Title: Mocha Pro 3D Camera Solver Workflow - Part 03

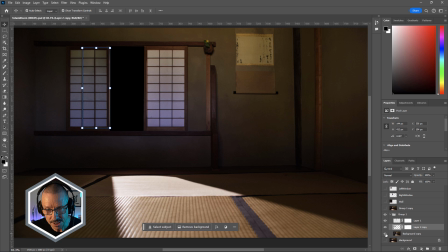12:23 I just cut this section out in Photoshop and just slid it across basically.
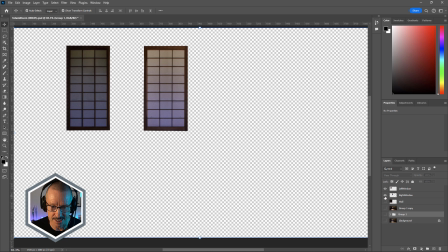12:30 So I didn't really even clone it. I just duplicated sections and just rebuilt the window or rebuilt the screen.
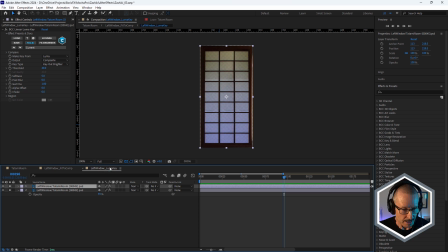12:36 so I could remove that lighting effect. And in order to create the transparency, I've got two versions,
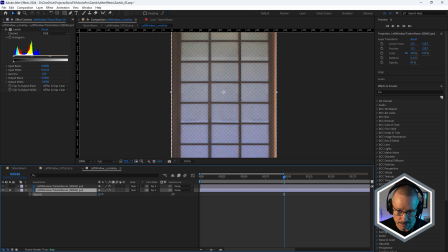12:43 one at the bottom, which has a little bit of an opacity adjustment and one at the top, which is using Continuum's linear luma key just to key out the bright areas,
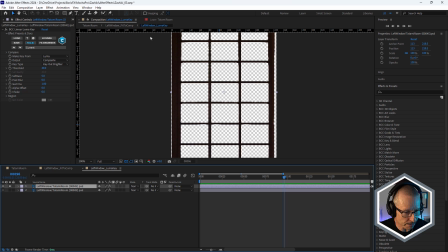12:54 so to add the frame back in.
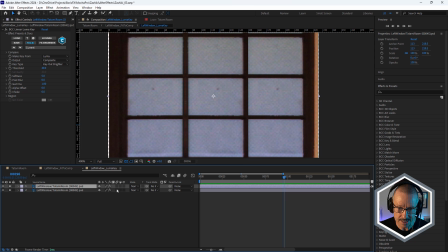12:56 And that way I've got a little bit more control as to how much light gets through and how much of the background that we can see. to create that effect.
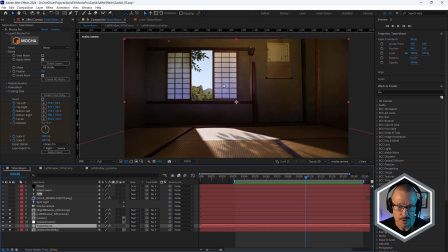13:09 Then back in the main comp, you can see that we can actually see some of the background through that, okay?
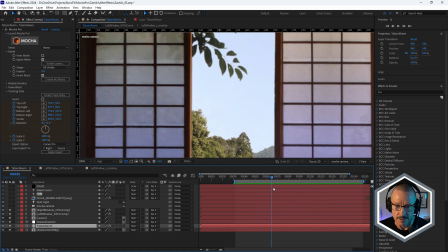13:16 And I just thought that was really nice because it's a really nice image,
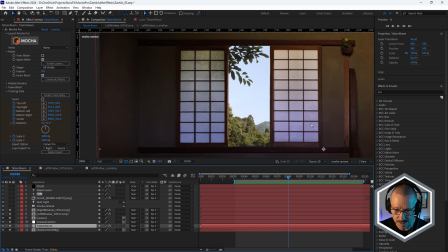13:22 a really nice piece of footage, and it's nice to see it here, it's beautiful, but it just makes it a little bigger, a little wider, if you can see it through the shojis as well. So that was my technique for replacing the windows, but what about replacing the scroll? For that, I needed some 3D geometry. So I called on Blender to get that done.
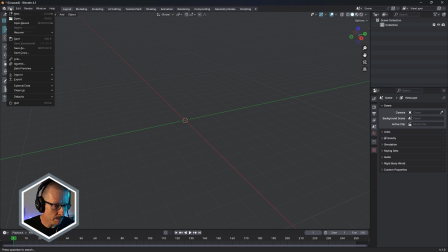13:42 And because I chose to export to FBX out of Mocha Pro, I'm just gonna import that format, FBX,
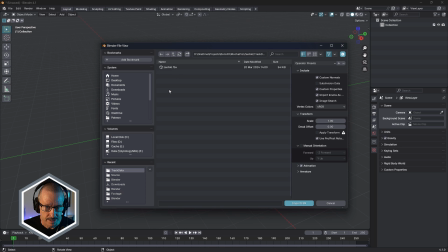13:49 and just grab my exported.fbx file, there it is there.
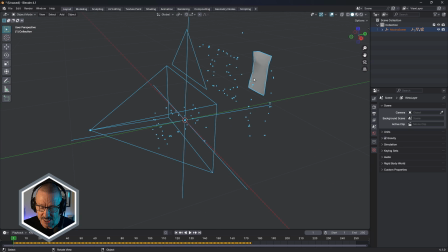13:56 Camera, track points, and there's that 3D geometry that's used as a placeholder for the scroll. So here, what I would do is just select that and obviously not use this as the final geometry,
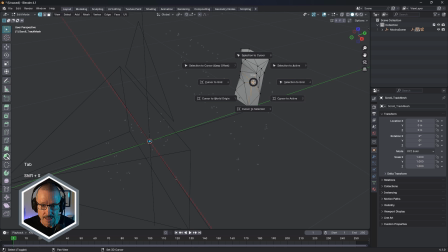14:14 but what I would do is probably just select Avert and just create some new geometry at that point. So if I just go shift A mesh plane
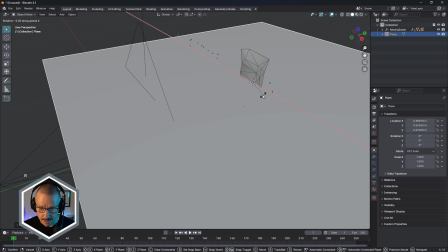14:26 and rotate that on the X 90, and then just scale that.
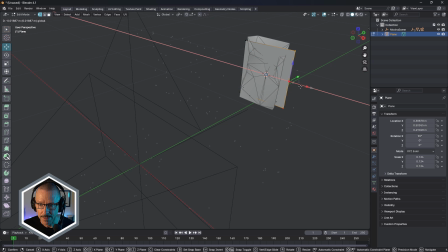14:34 And you know, then just go ahead and model this. I would just subdivide it and use a bit of sculpting maybe to add a little bit of irregularity to it. We have a look here. Let me just hide this in my scene.
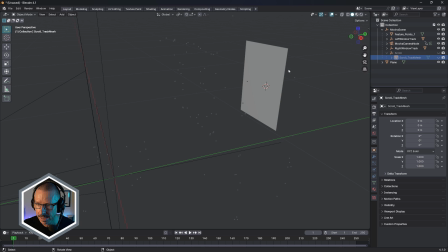14:48 I'm just going to hide the scroll there and just click to look through the camera and there we go.
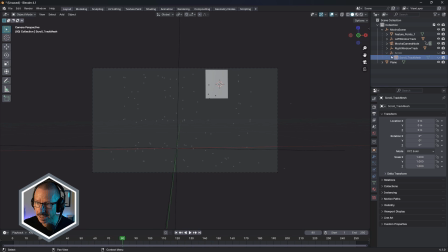14:57 In the previous tutorial, I showed you how you can select the camera and add the background image. Let's just open up the finished version, which is this one here, and there it is there.
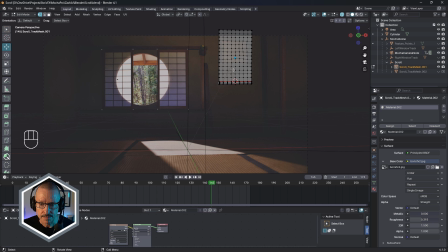15:10 So there's the scroll in place.
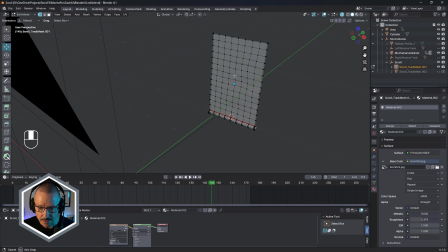15:13 It's like I said, just subdivided and just pushed a few points around and just added in a cylinder at the bottom and just curve that around that. So it's very just basic modeling.
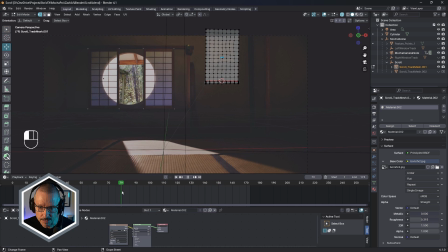15:25 And because of the Mocha 3D camera solve data, it just sits in there perfectly, ready to be rendered out. I just added a little sort of ancient looking look to the Boris FX logo with a bit of Japanese in there, Boris FX,
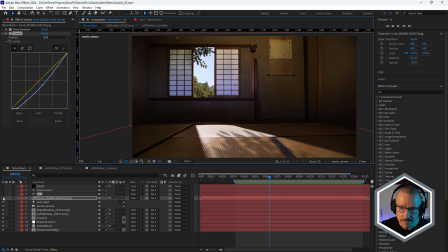15:41 and it's ready to go. Just gonna turn that layer on. What I've done in here is added a couple of effects, just a drop shadow effect,
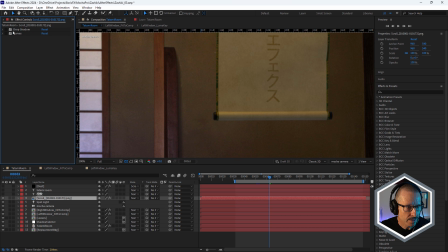15:51 just to add a bit of contact shadows to the with the wall, just makes that sit in the scene a lot better. Otherwise it's kind of floating.
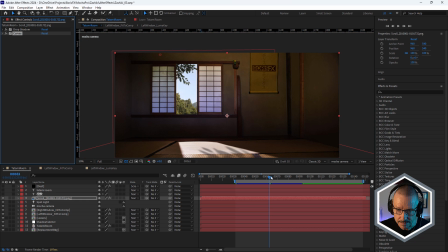15:58 And some curves just to darken that down a little bit and make it a little more, I guess a little more orange to match the scene a little bit better. And it just sits in there perfectly. So really easy to take that Mocha Pro 3D camera solve data across the blender, create what I need and just bring it back to After Effects.
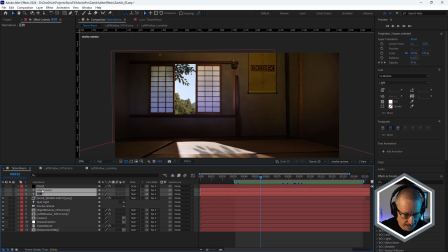16:19 And to finish off, just add a little bit of 2D text. It's not even 3D, I haven't turned that on.